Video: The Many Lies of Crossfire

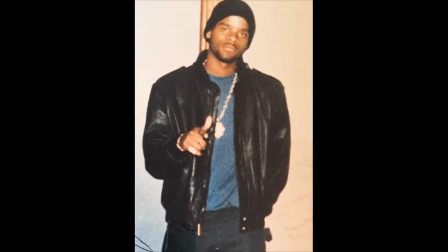734s
Pegwess did in fact deal drugs, but in this movie he's speaking not just as a former drug dealer,
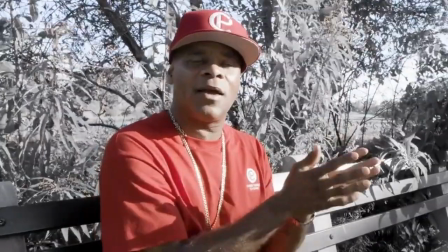739s
but as someone who spent 21 years working as a police officer, becoming deputy inspector of the 67th Precinct in New York City.
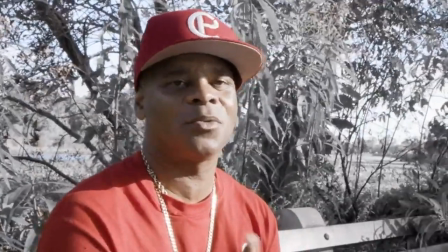746s
Of all the subjects interviewed, Pegues also seems to be the most interesting, often offering a more nuanced perspective of policing.
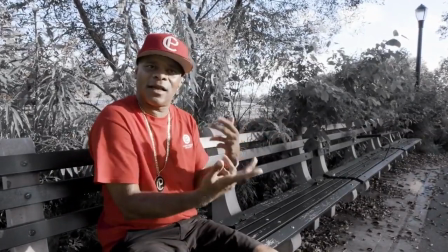754s
Though something strange happens with his commentary. Here's one example where he mentions a lack of training for talking people down.
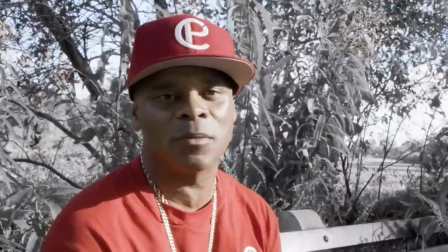761s They don't teach you down in school, though. You gotta be able to talk to people. You can't shoot your way out every single time.
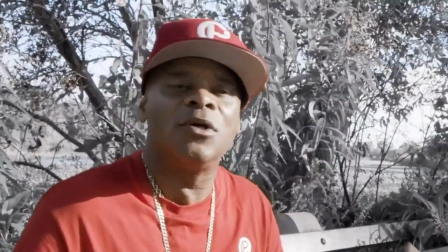767s You can't lock everybody up. So what else are you gonna do?
And it's immediately followed by this.
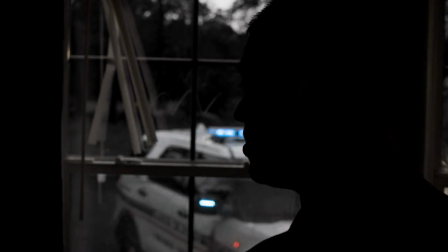772s At least in my agency, I have more training than I know what to do with.
Or when we hear Pegwus talk about holding bad cops accountable.
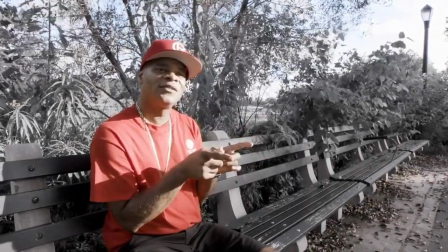780s Cops are constantly saying, we have a bunch of good cops, but the civilians are not seeing it because all we see is bad cops.
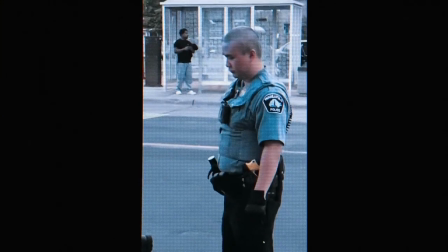788s Eric Garner, 12 cops on the scene, nobody intervened. George Floyd, four cops on the scene, nobody intervened.
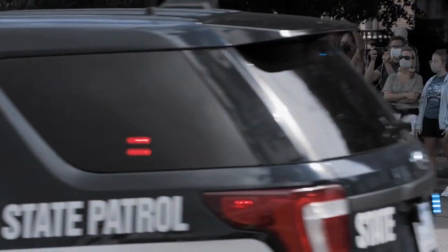796s You know, I'm pushing this bystander law,
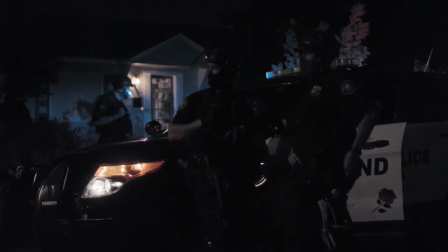798s meaning if there's a cop on the scene where another cop commits a crime, that cop should be terminated.
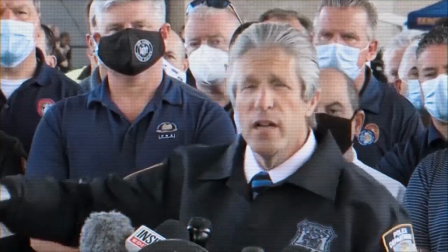805s You know, you got to speak up. When something happens, you got to do something about it.
And it's immediately followed by a number of PR events of cops condemning bad actors,
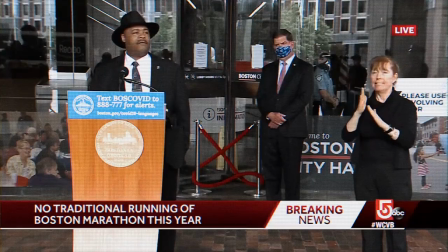813s
as if to say the changes being alluded to are unnecessary, as if police departments already hold bad cops accountable.
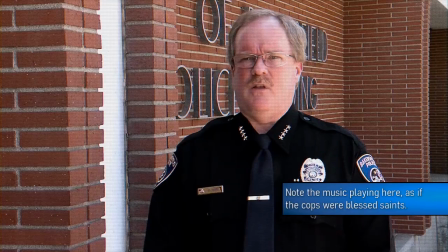821s Anything defense all about that. The video that was seen was horrific. Horrible.
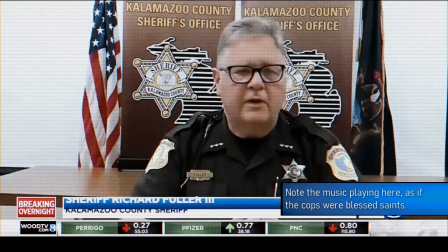826s Disturbing? I am personally disgusted, I think.
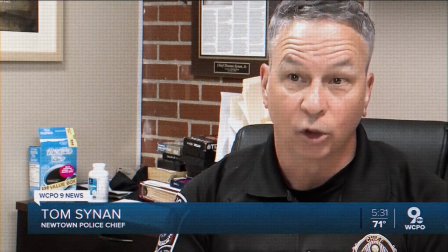828s
This isn't for every statement Pegues makes, but it is one I noticed that happens every time he wanted to criticize something in modern-day policing.
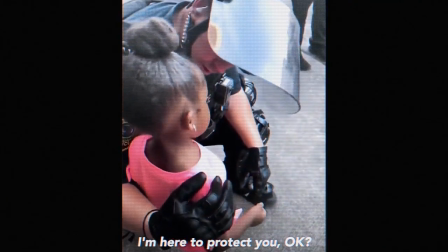836s
This happens a lot in the movie. Criticisms leveled at police, what few that there are, are immediately contradicted.
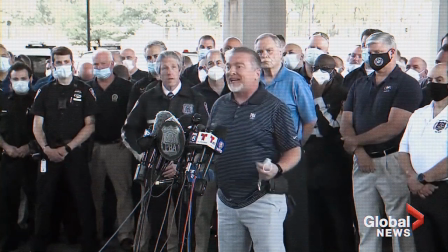843s
But as we'll see in the next section, this is never true when it comes to those who the movie takes a less friendly perspective towards.
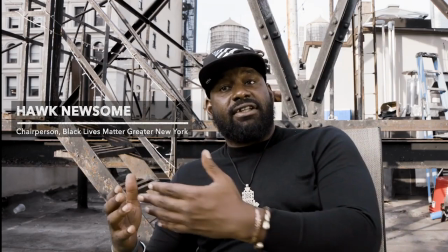852s
Walter Hawk Newsome is interviewed as a voice for the black community, specifically Black Lives Matter.
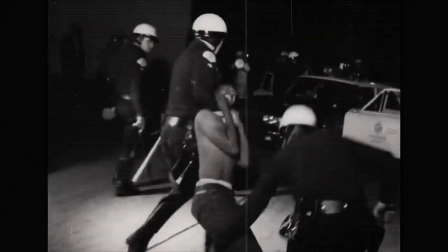859s
He offers a brief alternative to policing, describing it as the front line for upholding white supremacy,
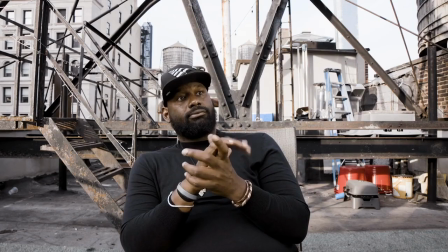864s
and his comments immediately lead to images of riots and people, including himself, making violent threats to reshape society.
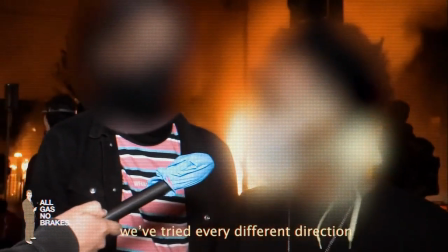872s We tried peaceful protesting, we tried to every different direction, and this was our last resort.
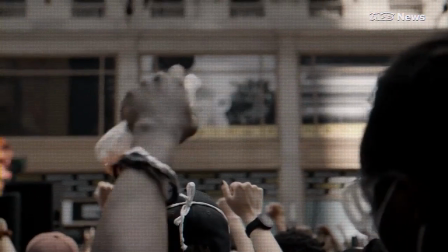877s Give Black people their rights, or we will burn this country to ashes.
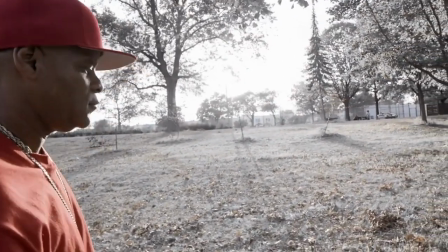883s
The criticisms of police are, of course, immediately countered by how wonderful and helpful police are.
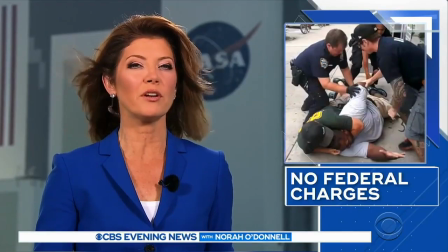888s There's some very, very, very good cops in America.
Though more importantly, the depiction of Black Lives Matter here is one that emphasizes them as a violent group.
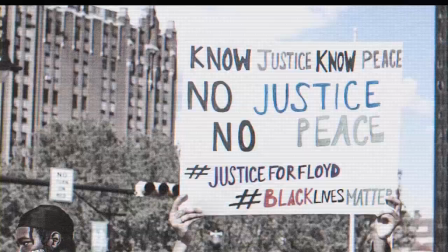897s
Watching this video, you wouldn't realize that 93% of BLM demonstrations in 2020 were peaceful.
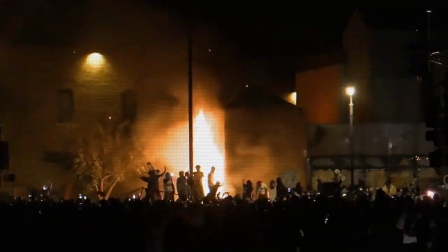903s
This is, of course, not common knowledge, as polling from June of 2020 indicated that 42% of people believe that most
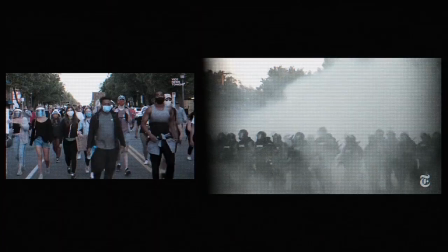911s
protesters associated with the BLM movement are trying to incite violence or destroy property.
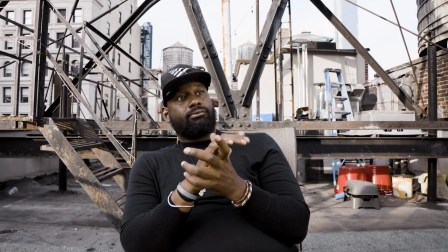916s
This is a stereotype the movie is happy to feed into, and its choice of Newsom as an interview subject was very deliberate.
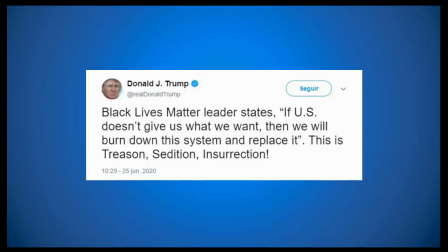923s
The comment Newsom made about burning the country to ashes was retweeted by former President Trump in June of 2020, claiming that Newsom was speaking as the leader of BLM. In response,
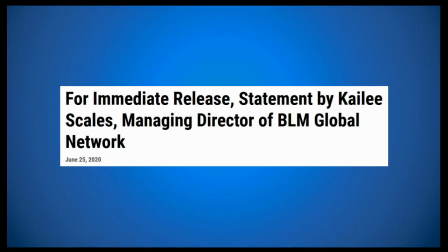934s
a press release from the Black Lives Matter Global Network clarified that Newsom has no relation to the organization and is not the president of BLM or any of its chapters, citing that any group that wishes to be affiliated with BLM must follow its principles and code of ethics.
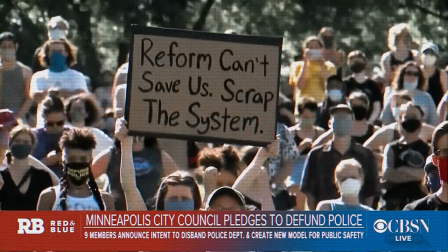951s
Newsom also has a history of appearing on lots of right-wing media outlets.
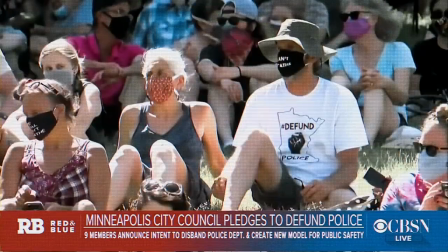955s
He seems to be the right-wing's favorite choice when it comes to finding a supposed representative for Black Lives Matter.
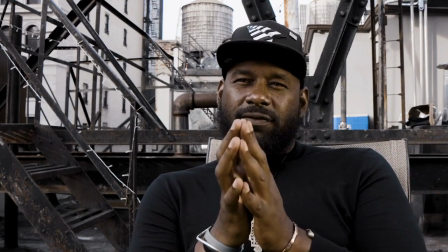961s
It seems clear that Crossfire wanted to get someone they could say was a member of BLM to promote the most violent rhetoric possible,
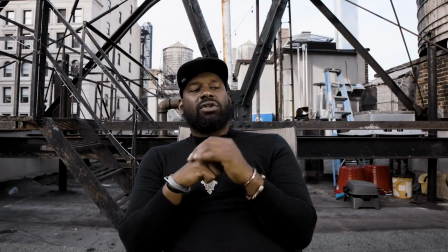968s
to go along with all the violent images they could find,
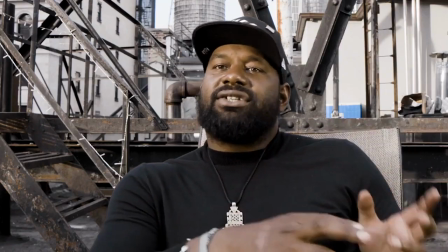970s
because the movie wants its audience to think of BLM as a violent organization, in spite of what data might otherwise say.